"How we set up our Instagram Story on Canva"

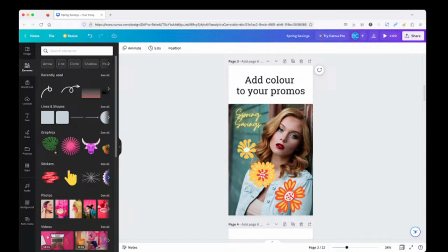(6:42)
I would like to just point out right now, there is another piece that we put in here that is sort of a like a visual sort of rule in graphic design or in design in general, and this is called the diagonal. So I'll just take a quick moment right now to just talk a little bit about that.
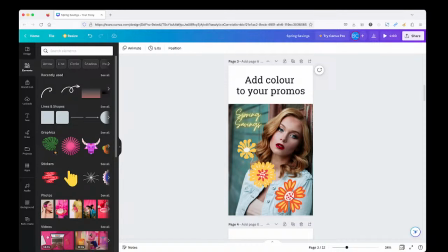(6:58)
There is a visual design theory that talks about the importance and the attractiveness of a diagonal in an image. And you'll notice here that we position the model in the frame in such a way that there's a clear diagonal that runs right from this corner through kind of the main features of her,
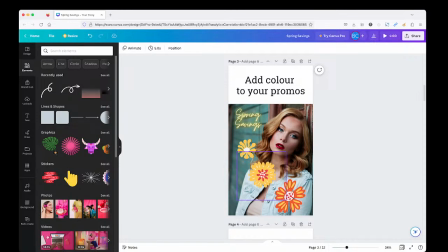(7:15)
down through this little flower and off to the edge. So this creates a very visually pleasing setup, and I highly recommend it for any particular image that you use. Is if you can achieve a diagonal from one corner to the next or from this corner to that, it goes a long way to make your image look really beautiful.
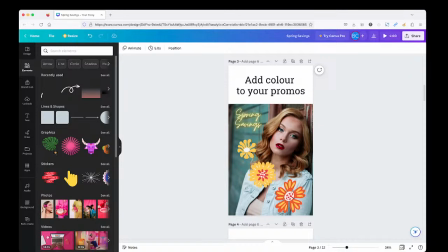(7:33)
The second piece is the other sort of design tip that I'd like to throw in here, is your background. A lot of times we do come across like text on background, and if you put the text on someplace that's complex, it gets hard to read. This is a little bit easier to read because it has sort of a flare around it,
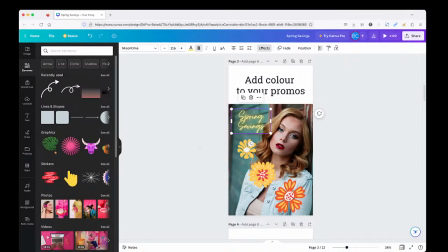(7:51)
but really if you put it against an uncomplicated background like this, you will have the best results. Easy to read, not a lot of clutter, stands out by itself, and it can be ignored as well too. In other words, it doesn't get in the way of something you may be looking at. So that's how we did that animation.
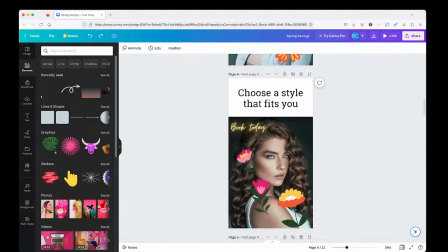(8:08)
And then I duplicated that slide, then substituted the image.
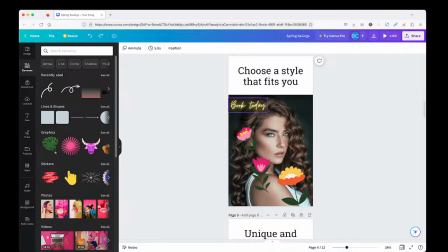(8:13)
Again, you'll see a couple of the elements. There is that diagonal. It's not perfect, but it does come down through here with the model. So we're taking advantage of that design piece where in the previous one, the diagonal was from top right to bottom left.
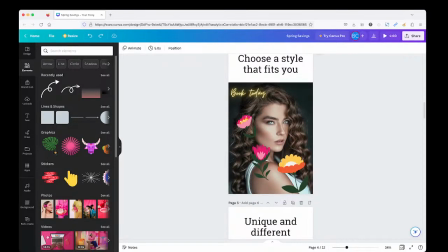(8:28)
This one, it is from top right to, or top left to bottom right. Again, flowing nicely a little bit with the flowers. I actually might move this one a little bit over just to kind of open it up a little tiny bit and to get away from the model's face and features, and also just away from the hair,
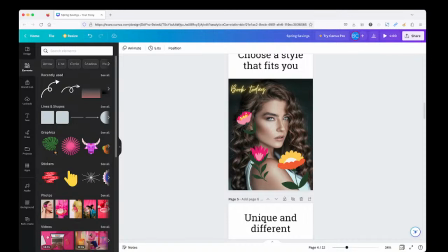(8:44)
which is probably what you're looking to sell. So that was another piece, same animation as well.
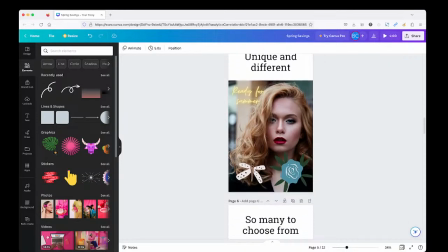(8:51)
And then I just brought down this one, again, duplicated, brought in another model,
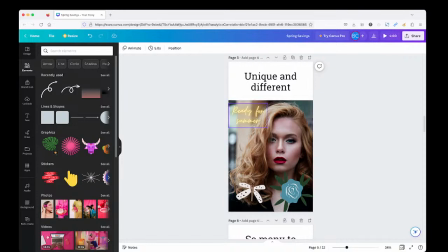(8:55)
again with the diagonal, again, text on a sort of a simple background,
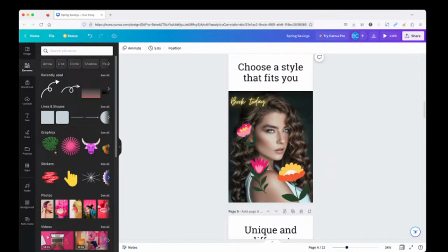(9:00)
the same way that we did here, kept the text just on a simple background so it wasn't conflicting with anything behind it.
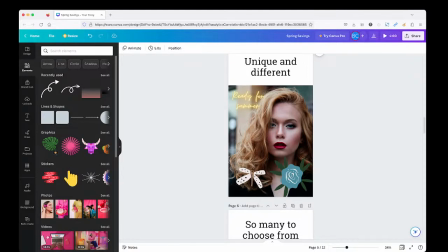(9:07)
This this image here is actually, it's a little more sort of serious. It has a little bit of a different tone to it. So we didn't put so many elements on it, and the elements are not quite as bright and let's say cheerful as the rest.
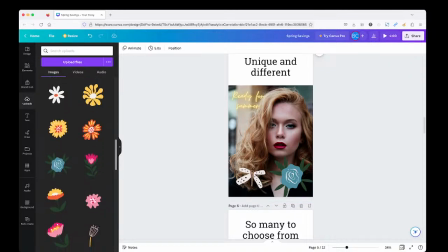(9:23)
So if you take a look at some of the elements we have here, we've got all sorts of bright flowers. They tend to work better with the other models. These ones look a little bit better with something a little more toned down.
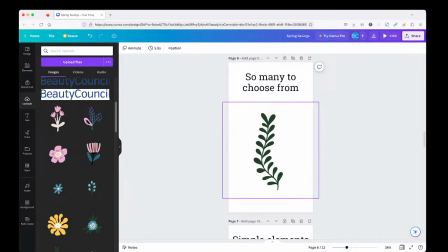(9:34)
Then we just went straight into something totally different. Let's say, for example, you have maybe some products that you want to, put on special or offer. You could place them in this sort of format, like in a follow-up piece where you have maybe two or three images of products that you can pop in.
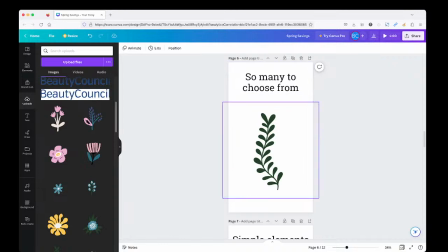(9:51)
So have your text up here and then your image. Now in this image, we animated this a little bit differently.
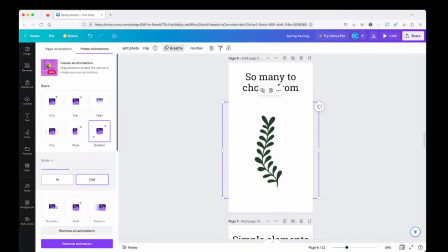(9:56)
We call this one the breathe, which is a lovely little way of sort of bringing an object into the frame on a fade and then bringing it in slowly. It gives you that nice bit of interest that keeps people engaged and looking and adds a bit of movement.
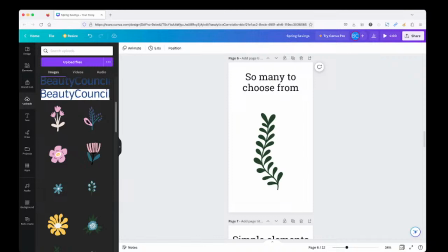(10:10)
A lot of times we see stories with not a lot of movement, or there's some movement and then it kind of goes to a still, which is fine. It's just that if there's ongoing movement, it does keep the viewer engaged and holds them from swiping away.
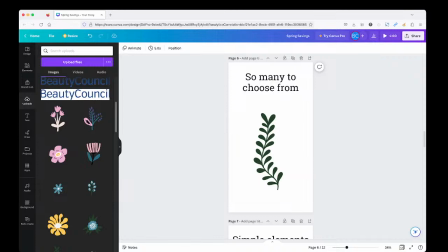(10:24)
If you ever go to a movie, you'll see a lot of movement. Very rarely, in a great movie, is there just no motion on the screen at all. It almost never happens. So think of stories as little tiny miniature movies where you want to keep the viewer engaged and some sort of motion on the screen.
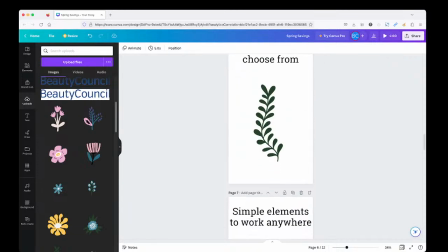(10:43)
And essentially, this was really easy because we just brought it in and then duplicated it and then dragged in the new element. So Canva really excels at that.
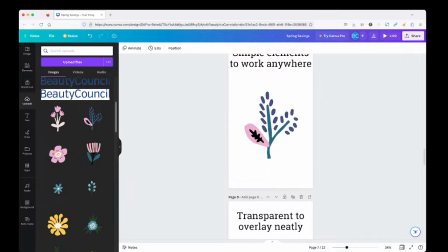(10:51)
We don't have to change anything. If we wanted to change this one, we could just bring it in and drag it like that. It's just a wonderful, easy, and simple way of making things very quickly.
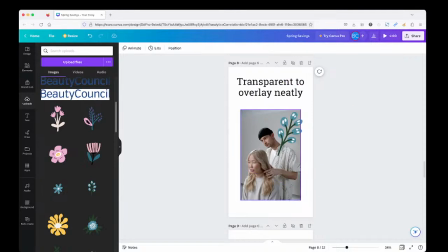(11:02)
Just to shake it up a little bit, wanted to put in a slightly different image to not just be, graphics. It might not hold the attention. So this one we did put an image in here. Again, you see the diagonal. You can see we use it often actually. There are actually two diagonals in here, but this is the main one.
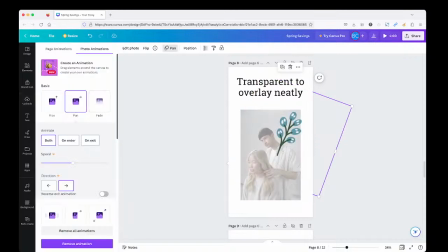(11:21)
With the animation here, we did something slightly different. We did what's called a pan, which brings the object into the frame and then it'll pan it out. So we did animate both in and out on this one.
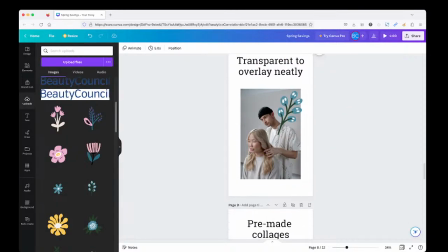(11:33)
Again, just adds a little bit of visual interest and is sort of more suitable to this kind of framing,
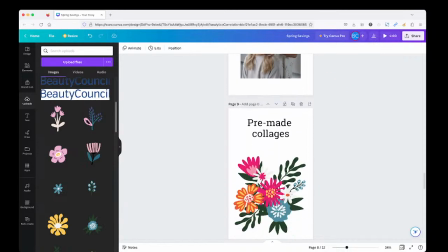(11:41)
or sorry, this kind of image. Simple once again, just brought in these pieces,
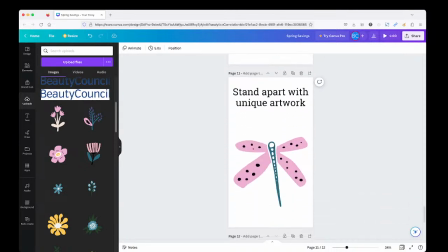(11:47)
duplicate and change, and then at the end, we just have this closing piece.
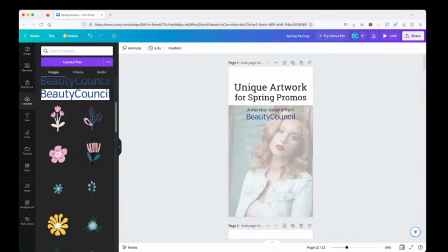(11:53)
So we've got 12 frames, each at 5 seconds long, which equals 60 seconds. So you've got your nice tight 1 minute Instagram story. With Canva, you can save this project, duplicate the whole project, and just change it around.
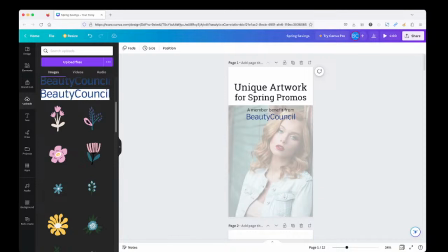(12:09)
So if you have a brand sort of look and feel that you really like and enjoy, or it works well for you, then simply reactivate it and put in your new elements. I hope you've enjoyed this. I'm more than happy to do a follow-up piece.
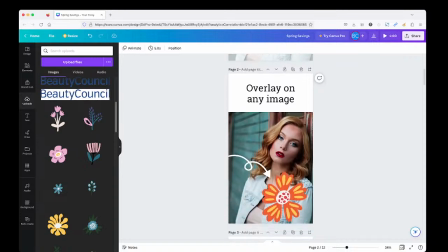(12:24)
If you'd like, leave a comment below. Just let us know if you'd like us to do like a follow-up on this one, and we can describe in detail how to lay these out, how to import images, and set up a frame so that then you could go ahead and duplicate and edit as you wish.
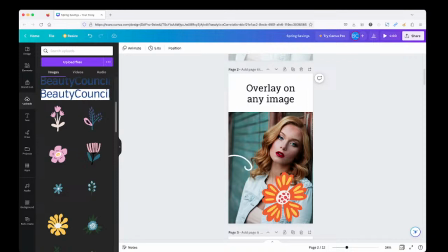(12:41)
I'm just going to end this here. I'm going to play it. Thank you so much for tagging along, and I hope you've taken something away from today.